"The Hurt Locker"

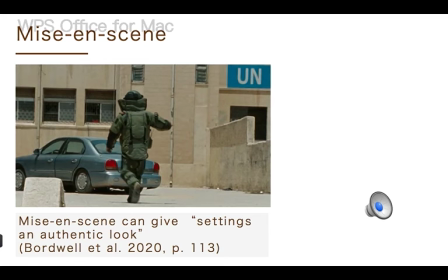According to the Bordwell et al., mise can, I quote, giving settings an authentic look, end of quote. In this film extract, mise strongly enhanced the authenticity of the story. For example,
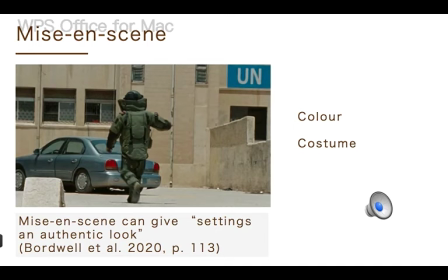the color of the whole films were dust yellow as if the film was shot with a filter. The color is very typically color of war-torn country. The costumes were very professional,
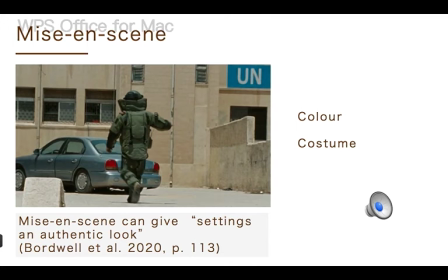including the costumes from the soldiers who were sent to disarm the bombs. Such costumes shows how dangerous it can be in Iraq at that time.
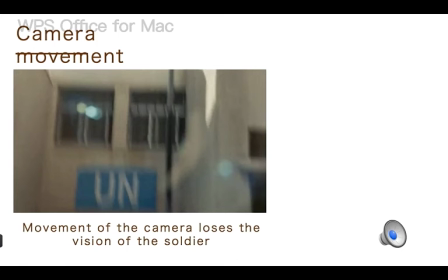Another important feature of this film extract is the intensive use of camera movings. Camera movings are important techniques of the directors to show one whole
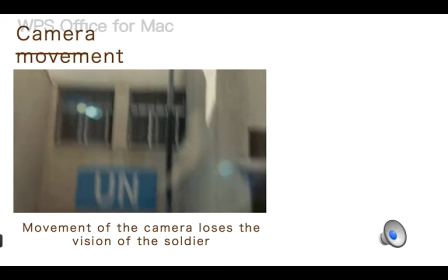continuous story without cutting among the different shots. However, while this film uses the camera movies intensively,
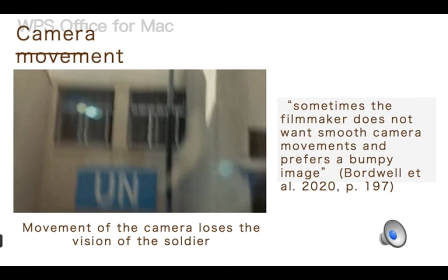it does not try to show one whole story with the minimized cuts among different shots. Instead, camera movings in this film extract were more adapted
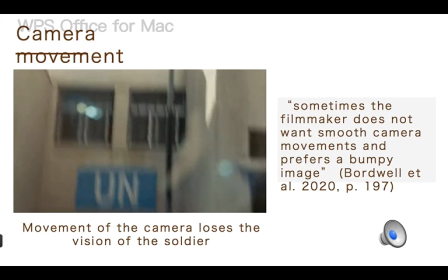for the purpose of the following characters like the shooting documentaries, thus making these films more truthful. Additionally, this film does not try to smoothen its shots.
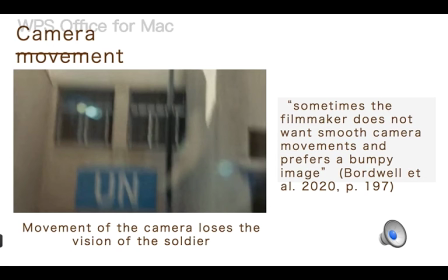Instead, is the director prefer the bumpy image created through the movement of the camera. Sometimes the shot is just bumpy that the character is lost in the vision, but this technique once again enhances the truthfulness of this film.
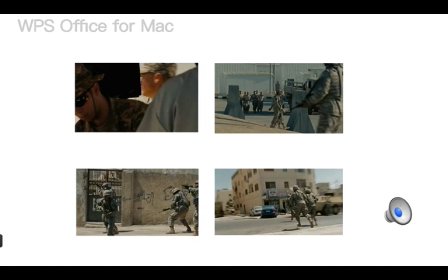One important strength of the film, The Hurt Locker, is skillful editing. This extract mainly uses cut and wipe to join the different shots.
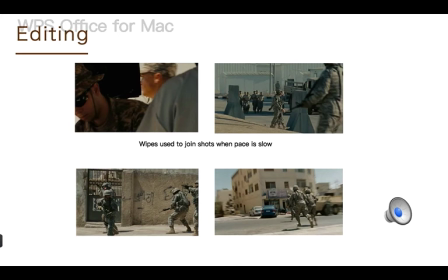More specifically, wipe were usually used when the pace of the film is slow or moderate. Cut were used when the pace of the film gets speed up. This is very clear choice because cut can help save the time of the transition from one shot to another.
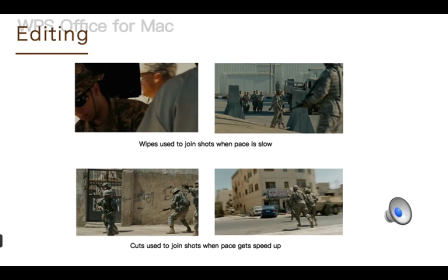It thus accelerated the pace of the scene and thus enhanced the tense felt by audience.
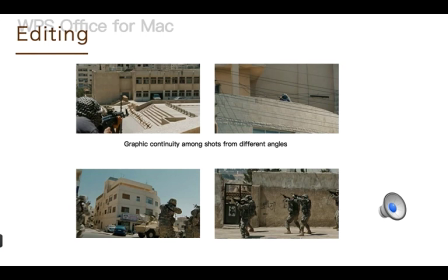Another important technique used by director is the continuity editing. More specifically, this extract used both graphical continuity and sound continuity. One way used by the director to make the film is to unfold many of its scenes from many different perspectives.
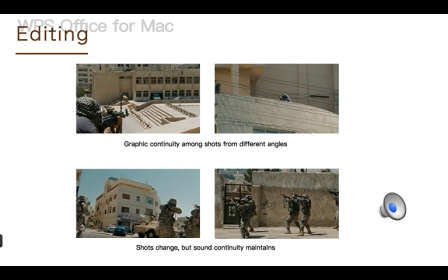This delivers the impression that this story is constructed from different side viewer angles. Thus enhance the authenticity and truthfulness of this film. However, this choice
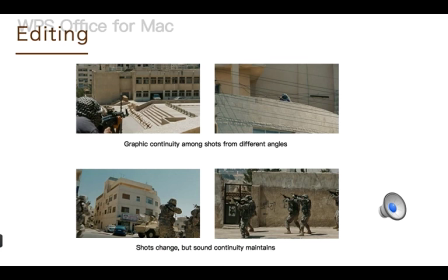inevitably creates a problem of how to join these different shots together to tell a whole and continuity story. This director used the graphical continuity throughout the extract as the graphical color of its shots were mainly dusk yellow.
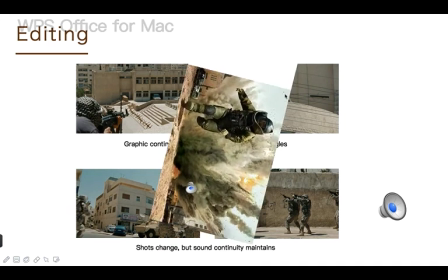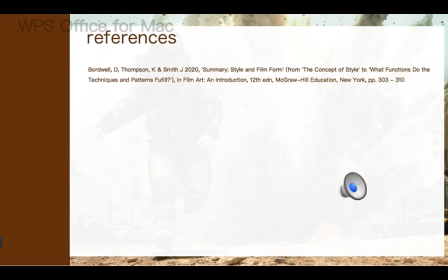In the last slide, the above analysis shows that The Hurt Locker is indeed a high-quality film. Okay, that's all my presentation, and thank you for your attention.